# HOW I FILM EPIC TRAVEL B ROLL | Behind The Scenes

couple of good seconds there so also i need to mention that i'm filming in 120 frames per second so what that means is that
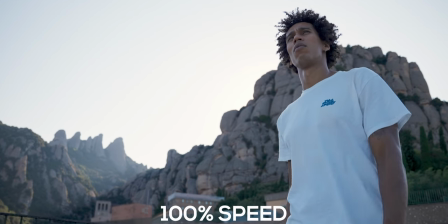[4:08]
i don't have to get necessarily a whole shot that's 20 seconds long that looks perfect i know that if within there there's one or two seconds of good real-time footage i can extend this out to let's say six seconds and have a really nice clean six
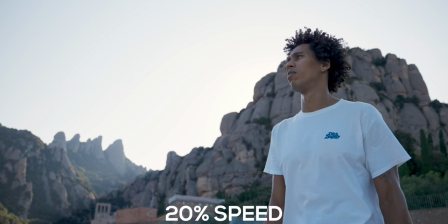[4:21]
second shot that's just a moment in time from the actual real-time camera recording.
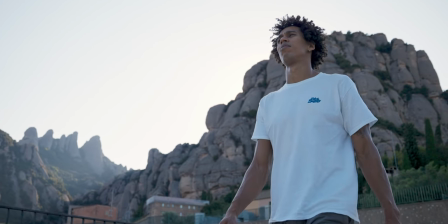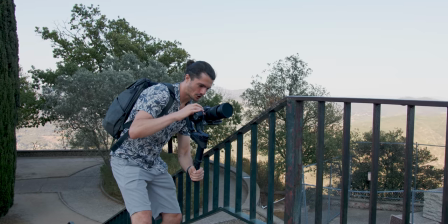[4:31]
I'm going to put this right now onto pan follow mode get a shot where I'm kind of pushing in and up to
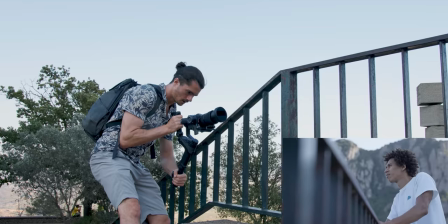[4:37]
Paolo making him look epic more like a hero in our story and go nice
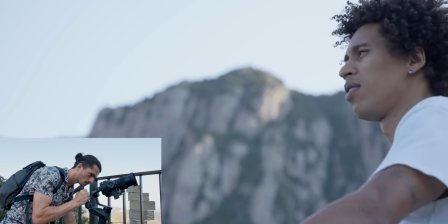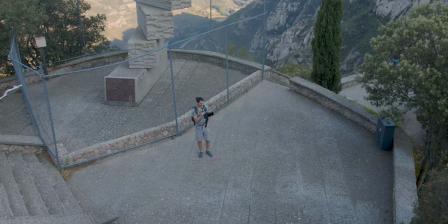[4:52]
okay now I'm just going to get the final angle which is going to be a low making the most that
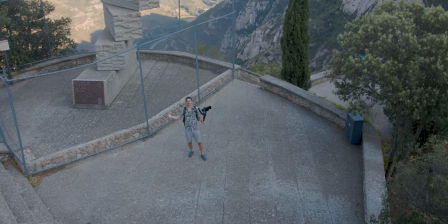[4:58]
there's a ledge below where Paolo is a lot of times you wouldn't obviously be able to do this you'd be falling off a cliff right now but luckily we've got a ledge lower
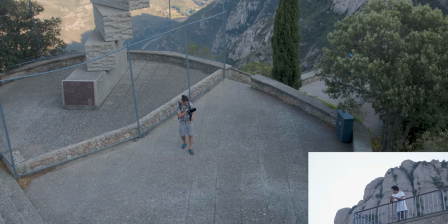[5:04]
so we're going to get a shot of paolo making the most of the 70
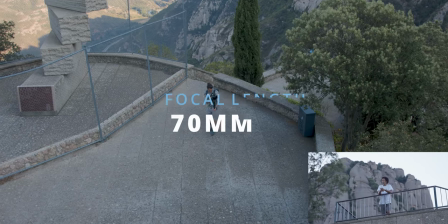[5:08]
mil it's going to make it look like the background is moving across here we go nice
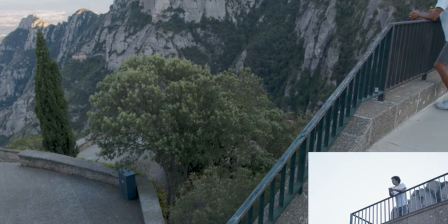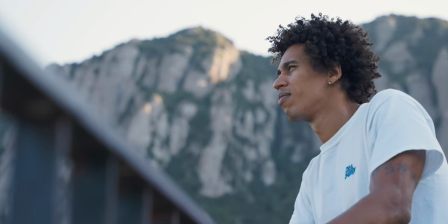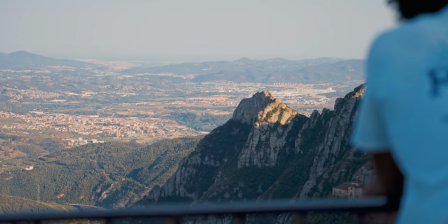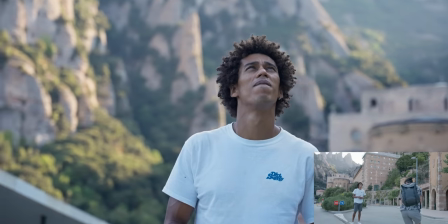perfect okay so so far we've got some really epic shots a lot of low angles of paolo and and him looking around and the background kind of being big around him what i'm doing here is switching it up and i'm going to actually get a close-up of these plants but rather than
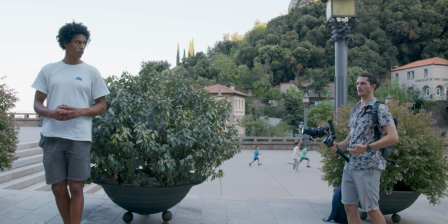[5:51]
just film the plants it's going to look a little bit random just having paolo and nature and then suddenly a close-up of
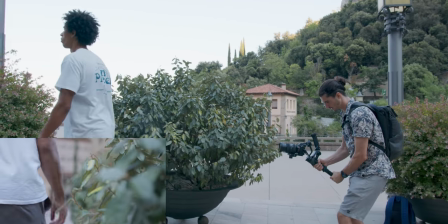[5:56]
a leaf so we're going to get forward movements of these plants paolo is more or less blurred out in the background
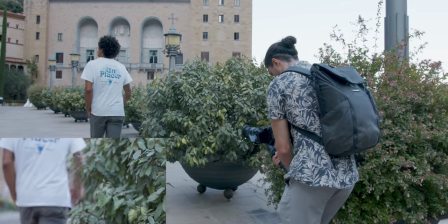[6:03]
but it's just allowing us to combine these elements of the plants as well as paolo as he's walking past out of all of that maybe there was one or two seconds of good footage that i can use as a proper shot in the final video all
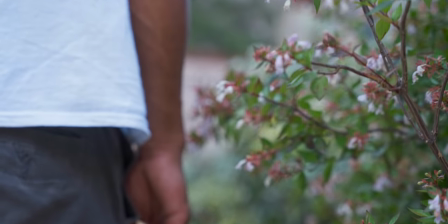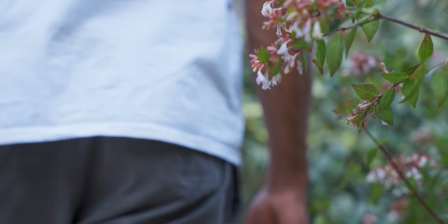right so i just changed my lens to my wide lens which is a 14 mil that's going to spice this video up a lot give us a massive field of view and just give a completely different vibe to the video as well as that what i'm going to do is do a more
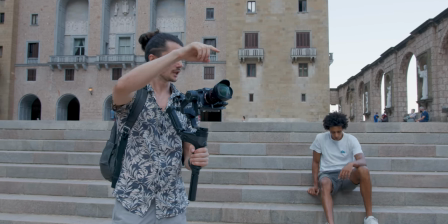[6:40]
dynamic movement so paolo's going to be starting here and walking across if you want to go there now paolo that'd be sick and then what i'm going to be doing is doing like a powerful walking forward movement where whilst paolo's going sideways i'm kind of pushing forward to reveal this mountain so it
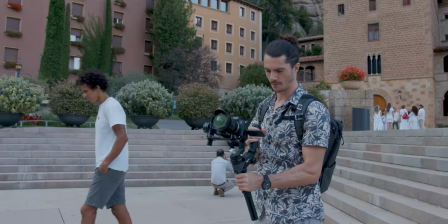[6:55]
should be kind of fast paced a little bit two one go
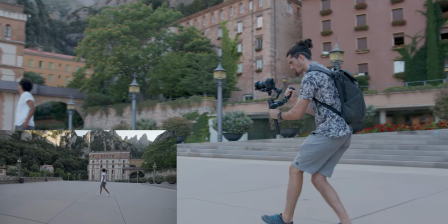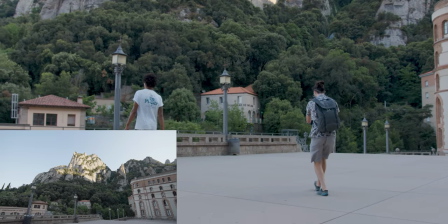Nice. So that shot added a bit more dynamicness. I told Paolo to be a bit more energetic. I was moving a lot faster, as you could see, also with the wide lens. And because Paolo was moving in a different direction, it just added this slightly different dynamic to the shot. And we're avoiding this same look that was kind of a little bit cropped, a little bit samey after a while. All right, so I'm just going to follow up in that vein of thought.
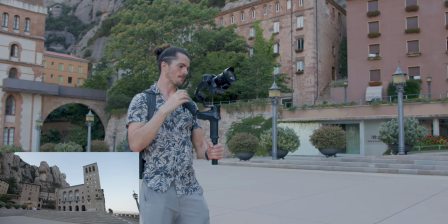[7:33]
And I'm going to get another shot of the monastery here this time and what I'm gonna do is do a
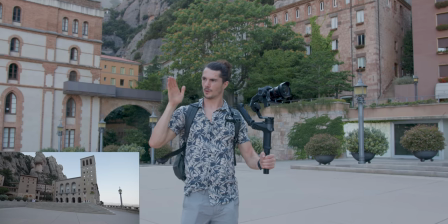[7:41]
similar shot except this time without Paolo because we're following the movement in the same direction we were pushing forward we're also gonna be pushing forward it's gonna link together quite well simply because
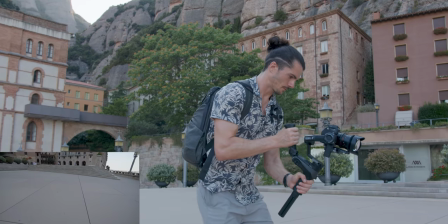[7:50]
of the camera movement so we're gonna use a sling here filming the floor and we're gonna be moving up and just revealing
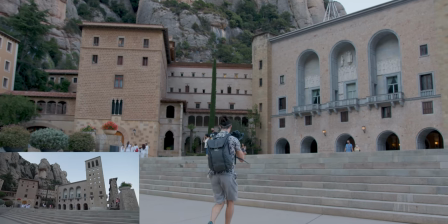[7:56]
the monastery there as well as the Montserrat mountain all